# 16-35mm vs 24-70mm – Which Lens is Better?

Hey guys, Louis here with Shadowstock Tutorials and today we're going to explore whether the Budden video creator should opt towards the 16-35mm zoom or the 24-70mm zoom. The 16-35mm f.28 and the 24-70mm f.28 is two-thirds of the holy trinity that more or less every manufacturer produces, the other being the 70-200 f.28. And because they cover a wide variety of focal lamps, they're fast and have excellent build quality, they've become a favorite with photographers who perhaps would prefer a set of zooms instead of a dedicated series of prime lens which would be a lot more lenses or of course a set of prime lenses is going to be a lot more expensive. Now on the topic of affordability, these lenses because of their quality, their build, you're going to be looking at $1,500 to $2,000 minimum just for the one lens. So with that, which one should we opt towards? The 16-35 or the 24-70?
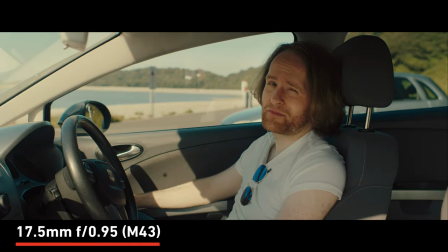I'm primarily a prime lens user when it comes to video. I prefer that extra sharpness that comes with the prime glass.
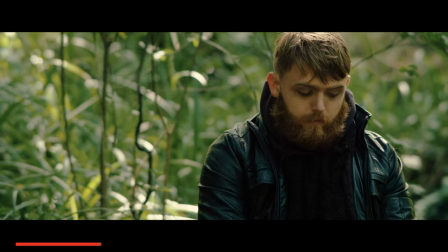But late 2019,
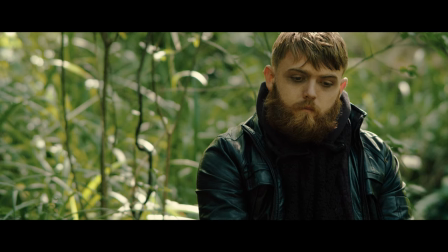I approached landscape photography with more enthusiasm and I picked up the 16-35 and the 24-70 for my photos.
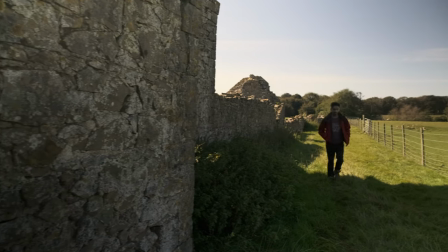And while I had no intention on using the glass for video, the versatility and proficiency of carrying glass lenses was preferred for some video shoots.
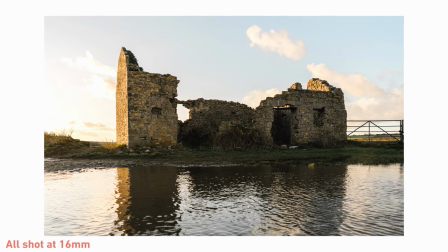For landscape photos,
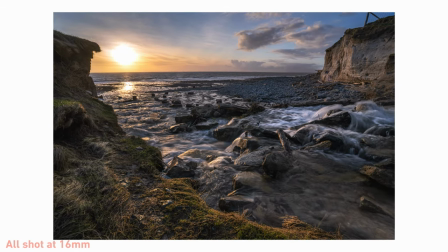the more expensive 16-35mm f2.8 is the perfect lens for extenuating the scenic imagery,
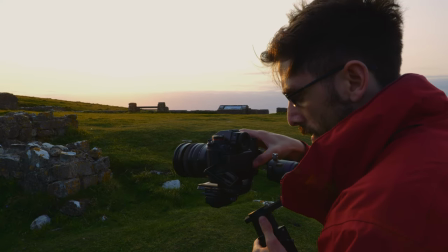but many will state that the wider end of that focal range is more specialised than your everyday focal length and only to be used in certain situations.
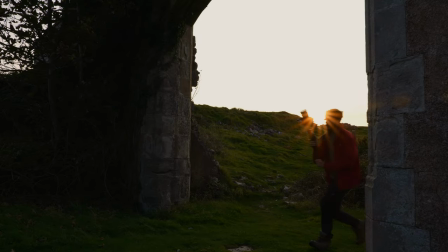I love to use it for my video content, I live in quite a scenic location,
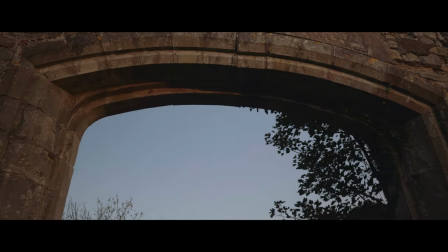and I tend to emphasise the location more so than the subject, but there are quite a number of limitations when using it for video.
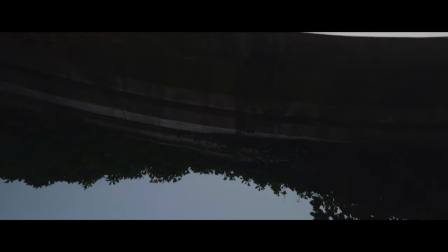Many don't really realise how wide 16mm is on a 4 frame camera.
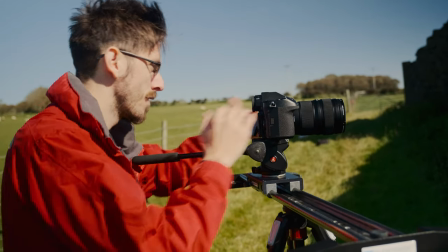As to why it costs more, it's down to the engineering to make sure there is no severe distortion at this wide of a focal length.
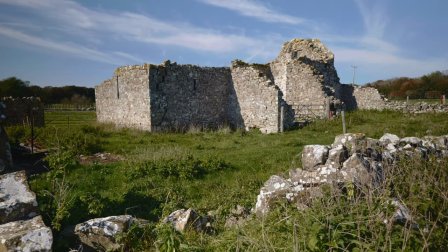Take this shot at 24mm from the 24-70mm. a wide shot it could easily be used as an establishing shot.
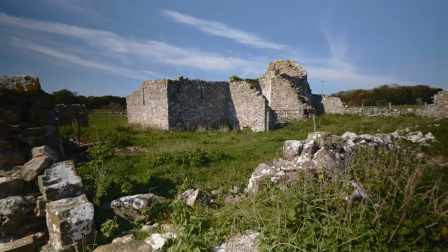However when we reduce to 16 we can see the extremity of the wide angle.
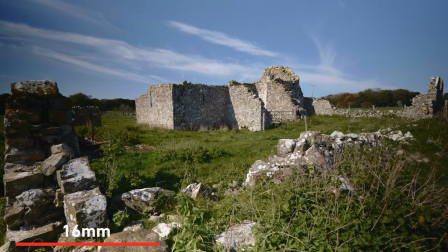We're quite literally getting the left to right corner of the structure of the ruins in the shot which sometimes doesn't feel as quite natural and often any focal
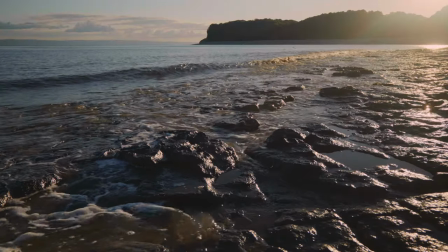length significantly wider than the human eye almost presents an element of the
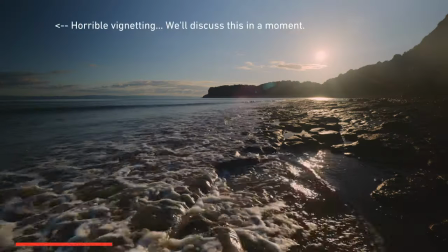abstract but in a landscape photograph obtaining this kind of angle of view is often preferred. on the topic of angular view it should be noted that the 16 to 35 also makes the excellent choice for gimbal work because it has a wide focusing distance so let's just say that you're on a gimbal with a camera that has less than power autofocus which is pretty much
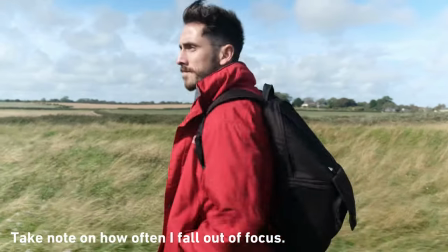every brand except for sony at this point in time and at a longer focal length you're going to have trouble hitting that focus point as you're moving through the composition maybe focus breathing hitting the mac altogether whatever that may be you're just not finding it and of course unless you've set up a follow focus system, you can't manually focus the lens because it's gonna throw the balance out of whack.
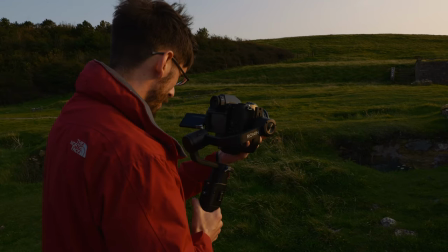Now what you could do with a wide angle lens is set it towards say 16 to 20 millimeter,
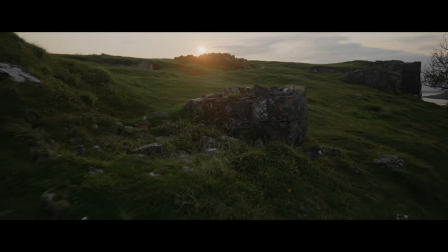set the focus to infinity, and as you move throughout the scene, you can move freely like a Terrence Malick movie with no elements dropping in and out of focus.
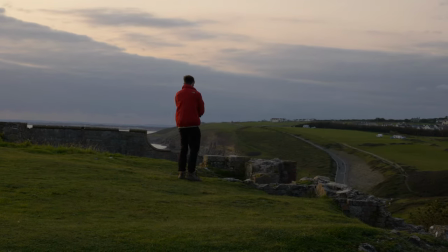Focus and distance is simply the depth of field. It's typically controlled by the aperture to maximize and minimize the depth of field.
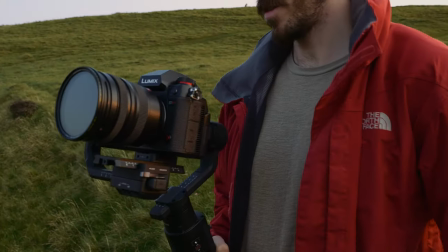However, the focal length will also play an important factor.
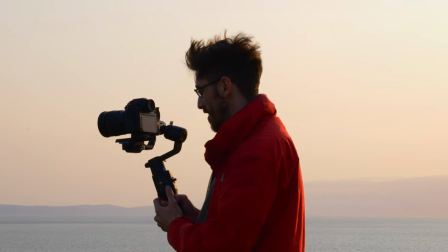The website Cambridge in Colour is a wonderful resource for both practical
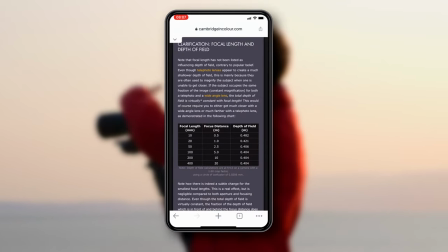and technical applications and often they can get quite scientific and in
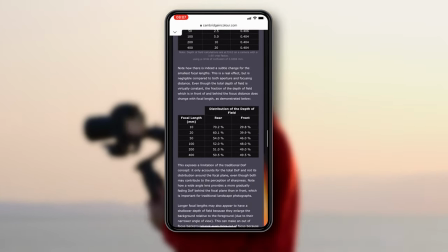this blog article they present the distribution of the rear and frontal depth of field
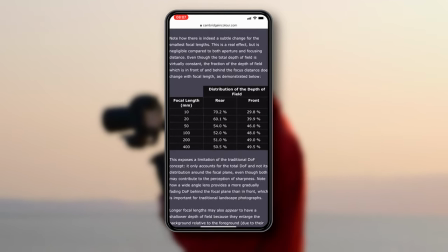and you can see that a wide angle has more rear distribution meaning that if appropriately
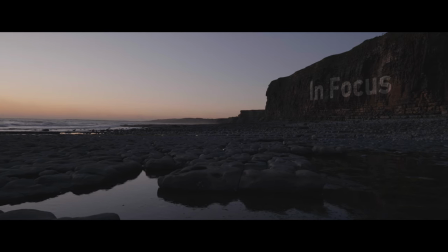focused by the time the image falls out of focus on the horizon it looks completely natural which means when using a wide angle lens on a gimbal the only elements that will start to drop out of focus at in the far distance.
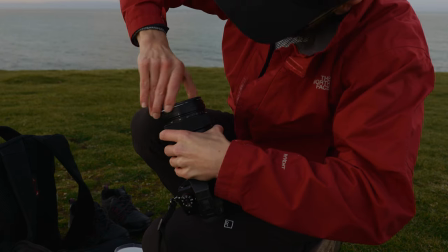It's also important to note that at 16-18mm, your typical variable ND filter will often produce a form of vignetting.
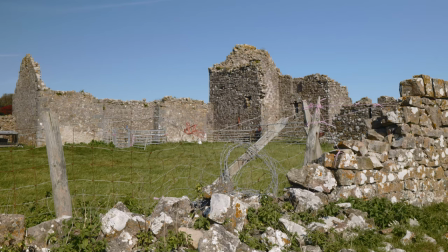Here at 24mm, it's not noticeable, but when we revert to 16mm,
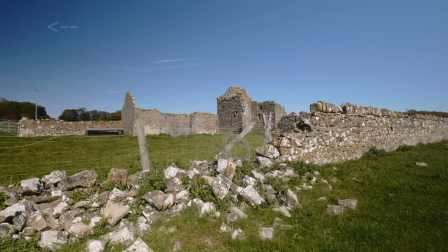we can now see that darkened area of the image and when we reduce the variable ND even further, we can see the effects are more extreme,
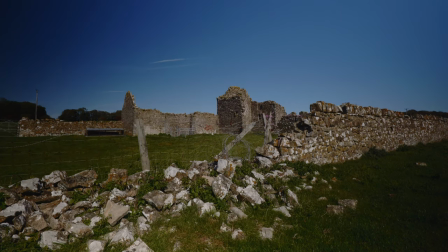which isn't going to be practical if you're filming at 2.8mm in strong sunlight.
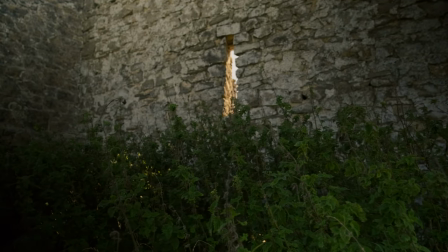So we've talked a lot about the 16-35mm and now let's look at some of the merits of the 24-70mm.
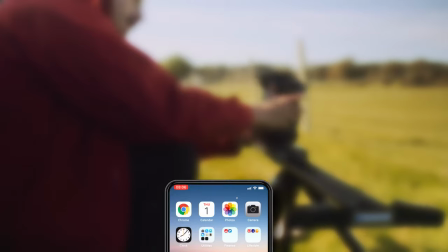Running from Cambridge in Colors information, we can see that with the increase in focal length,
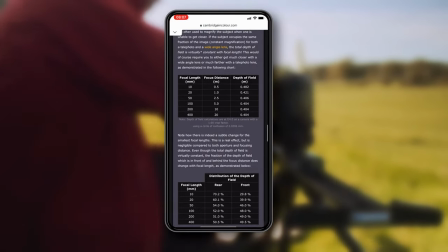the depth field window becomes increasingly narrow regardless of your aperture.
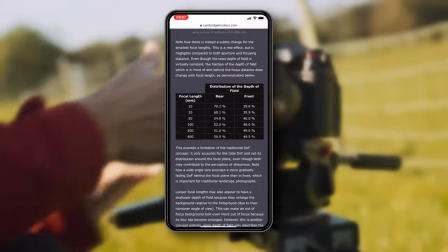And I think this is an important aspect to consider for those who are looking to create short form narrative
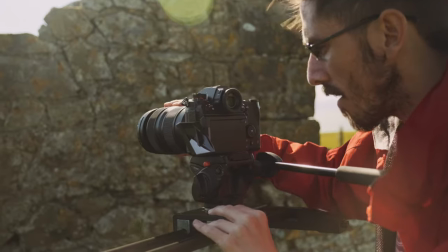video content because even though there are numerous elements that go into creating the film look or the cinematic look,
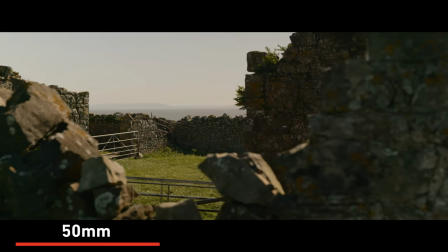it's undeniable that a shallow depth of field will certainly add to it. Take these two shots.
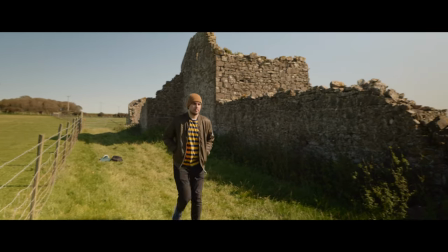The first one is at 20 millimeters. There's nothing inherently wrong, it's fine.
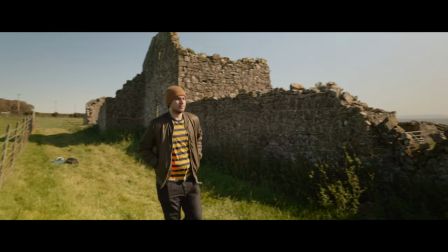But if you lack in other production elements such as lights, costumes and everything else that makes that film look,
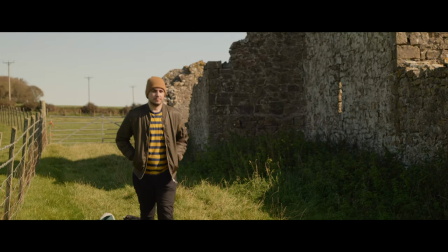when we punch into 50 millimeters and have that shallow depth of field separate the actor from the background,
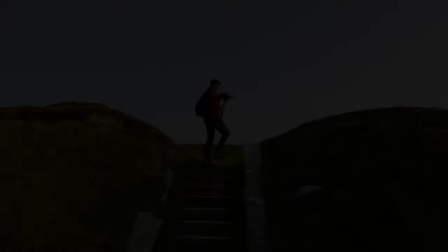it promotes a better sense of the film look. The visual language of filmmaking is told through the angle of view presented
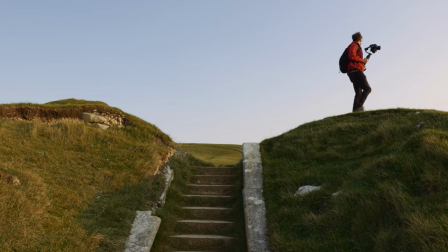on screen and a number of core shots can only be acquired with specific
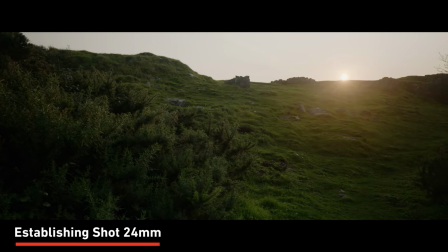focal lengths and you can pretty much form all of them through the focal lengths found within
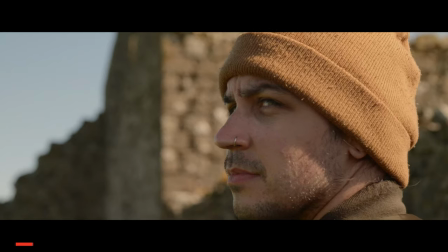the 24 to 70 millimeter focal range from establishing shots, mid shots and even to extreme close-ups.
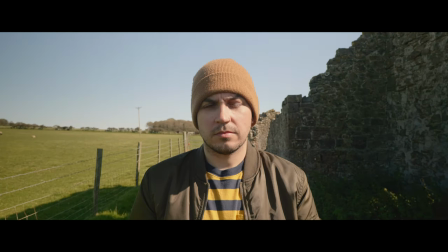On the topic of camera placement the increase in focal length will also dictate where you position your camera to frame
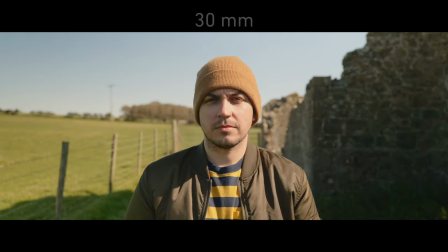a mid shot and of course the further you move back as you increase the focal length the more compressed the background becomes.
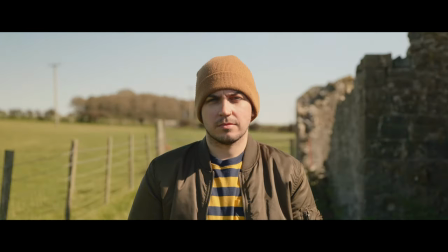As such shooting from 50 to 70 is an excellent way to isolate your subject from the background.
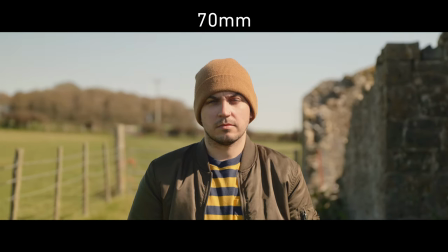Of course what you think looks better is subjective but it's important to note that the wider the focal length the more accentuated the image
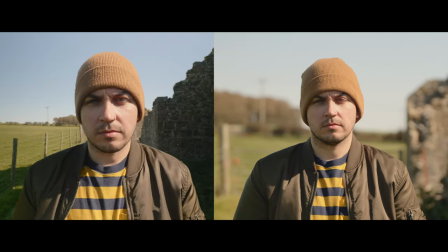will appear and this may cause your subject to look unflattering whereas 50 to 70 millimeter it starts to accurately photograph the face. So So let's summarise, for mostly landscape and city shots, you're going to want it up towards the 16 to 35mm, with that versatility of a wide focal range, you're going to be able to get in a lot of landscape, and it also has that sweet shot of 35mm for conversational scenes if you ever encounter them, but for mostly people, you're going to want to look towards the 24 to 70. Now you've got the wide end of the 24, so you can still get in landscape shots, but then for narrative and conversational scenes, you can punch in tighter for the dialogue. So, this has been Lewis with Shutterstock Tutorials, I hope you've enjoyed this tutorial, and I will catch you guys next time.